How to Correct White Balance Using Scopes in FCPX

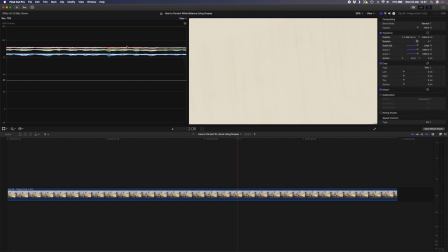4:14 Okay, now that I've filled the screen, you can see again here on my scopes that these three channels don't quite line up. I'll head over to my color wheel adjustment and I'll adjust the temperature here until those line up. The green channel is also a little bit lower than the blue and the red, so I'll adjust the tint here to kind of bring those a bit closer together.
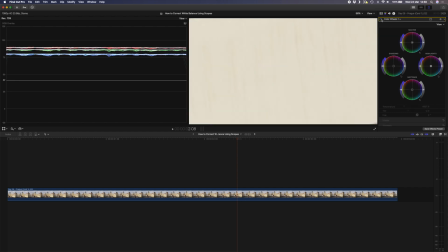4:33 Perfect. If you look at the before and the after so far, you can see that this was a lot warmer and now this is looking a lot more white.
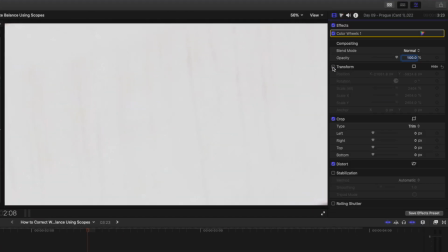4:40 I'll head over back to the inspector and I'll just uncheck this transform box for now. So we have a much more neutral starting point for the grade.
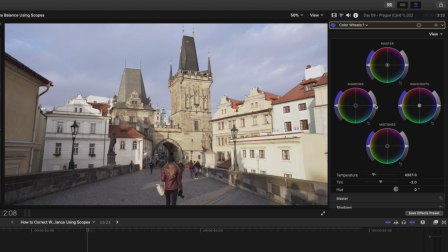4:47 So while we're here, I'll just go ahead and grade this clip as well. I'll drop the shadows slightly, raise the highlights a bit,
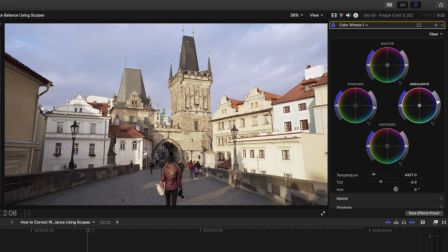4:55 And now I want to add some of the oranges back into the scene so that it still feels like golden hour. To do that, I'll add a new color wheel adjustment. I'll add a color mask. I'll select these buildings by clicking and dragging, and I'll shift click to try get as much of this as I can.
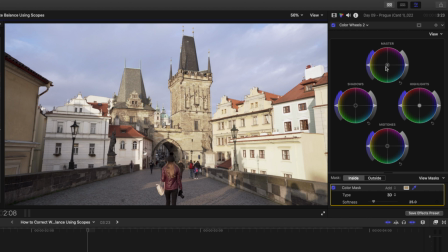5:12 Something about there. Then I'll just on the master channel boost some of those oranges.
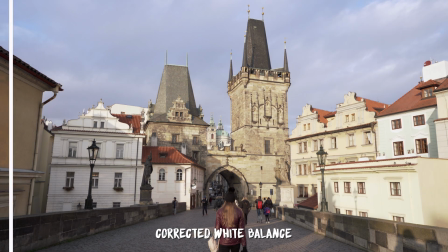5:20 That's what we had before. There's the white balance adjustment, and there's some of the oranges added back in for that golden hour feel.
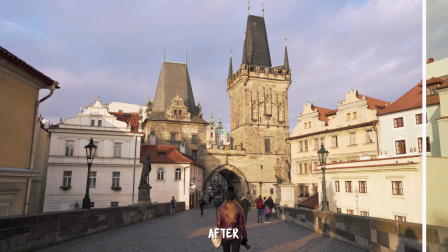5:27 One more time, this is before and this is after. It's as easy as that. Correcting the white balance using scopes is a simple little trick, but it's often helped me in tricky situations where I couldn't correct the white balance by eye.
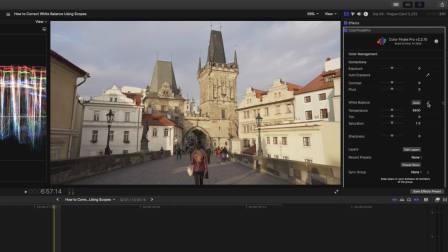5:40 Some plugins like Color Finale 2 have the ability to color pick the white balance, which is super handy. I recently made a video where I go over that feature of Color Finale 2, so if you want to check that out, I'll leave a link in the description down below for you. I want to do some more videos on color grading specifically, so if you have any questions or you have anything that you want to know about color grading, anything you're struggling with, please let me know in the comments down below. That's it for this video. I hope you enjoyed it, and I'll catch you in the next one.